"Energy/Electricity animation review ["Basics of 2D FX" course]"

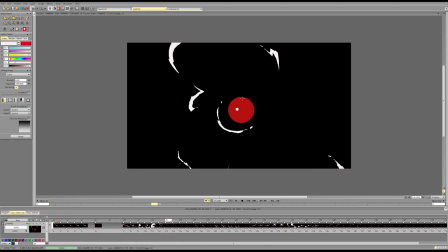18:35 Here we can start slower and then maybe a couple slower frames.
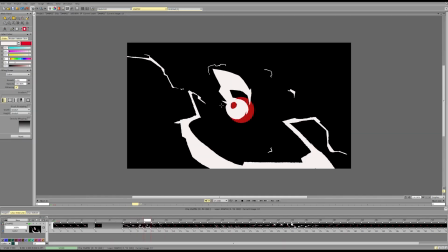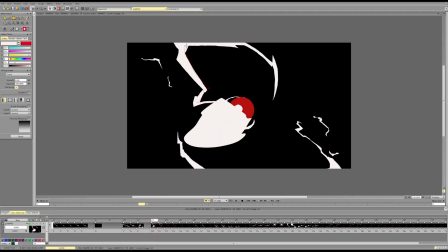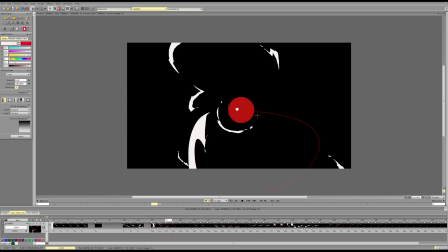18:56 And then really transition pretty fast.
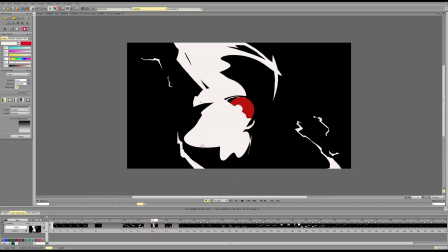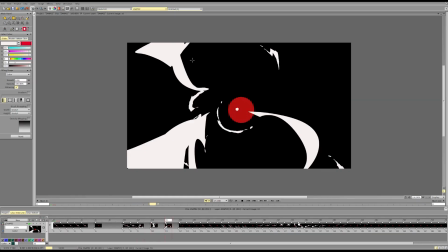19:07 So it's hold and push, hold and push, hold and push.
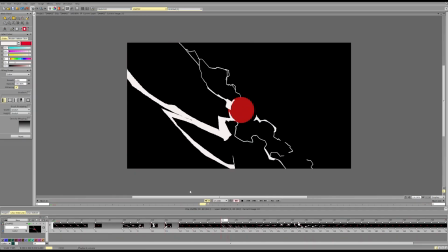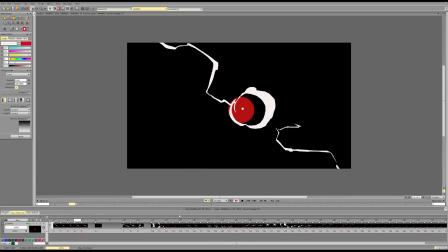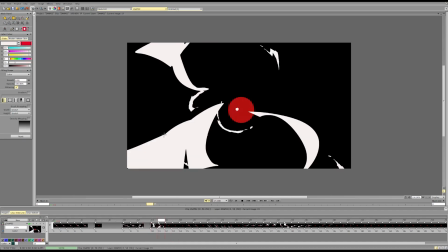19:28 And then this will be a place to add a hold again.
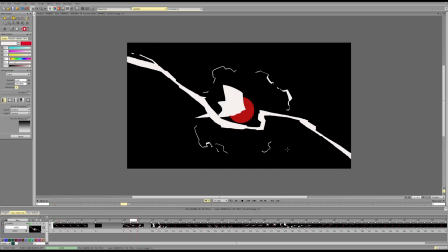19:32 So we do the fast push, do the fast motion, and then hold again, slow down again.
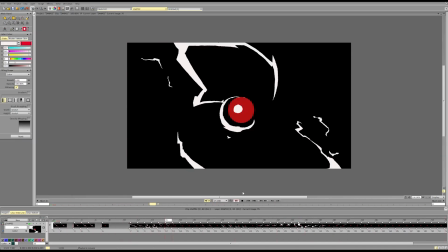And to push for the composition, we need a strong kind of key element,
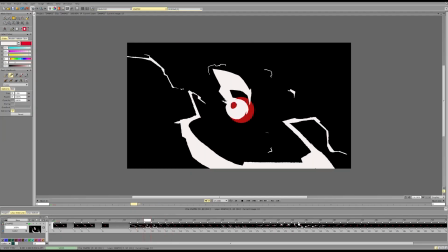19:55 because right now the stuff it kind of becomes similar.
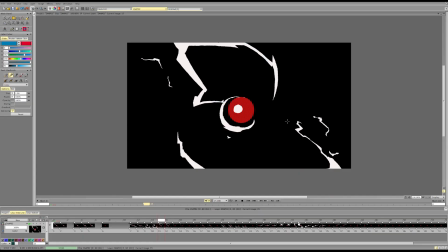20:02 So we want to push the differences between elements. Maybe this being like one-sided isn't the strongest composition. Maybe we can create some kind of structure around it, like
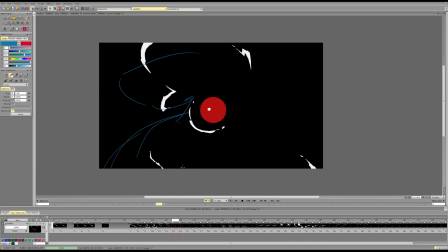20:19 more directional charges, or like a swirling charges directing our right eyes towards the sphere. So it's building a bigger composition.
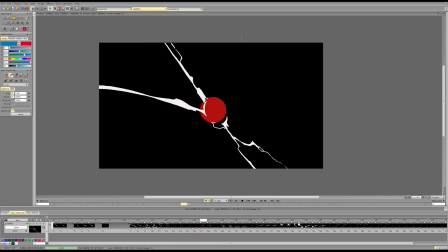20:37 And then I would consider pausing, or maybe not.
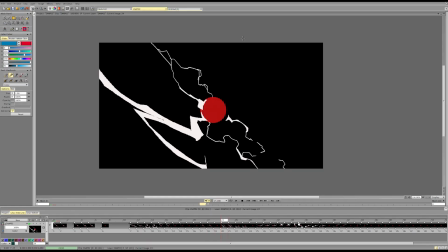20:42 Again, can push them to be more different, push these differences.
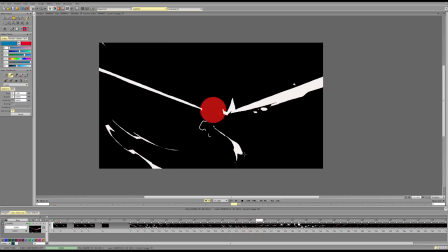20:54 And then maybe delay stuff so it doesn't all move at the same speed. Maybe not delay that, because that kind of breaks our composition later. But delay some of the charges perhaps here.
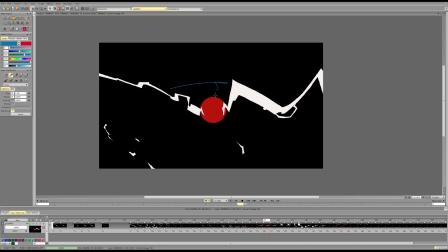21:11 And then maybe offset them.
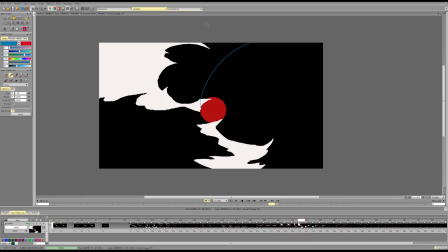21:17 And like that, we can do this bolder, bigger, bolder.
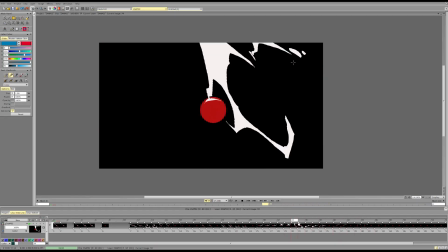21:24 And then do the slower end. So this is fast, and then we can do slow.
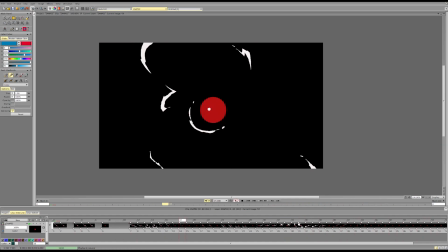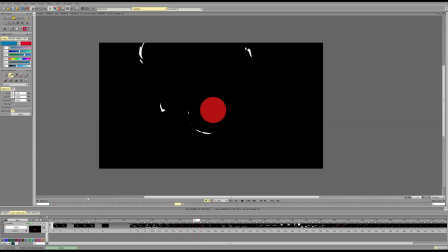So what I would do. So this is going way, and this is maybe filled at the start, or like this.
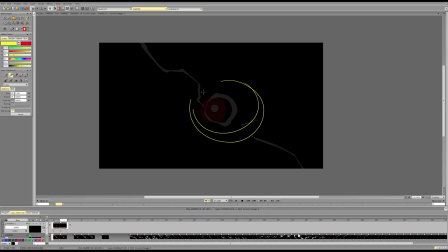22:10 Then it goes, and I would make it bolder so it kind of focuses our attention on the element. And first change is faster for these charges,
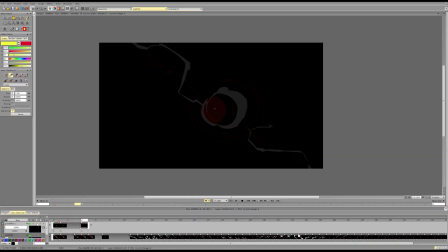22:26 and then it's slow and focused on the central area.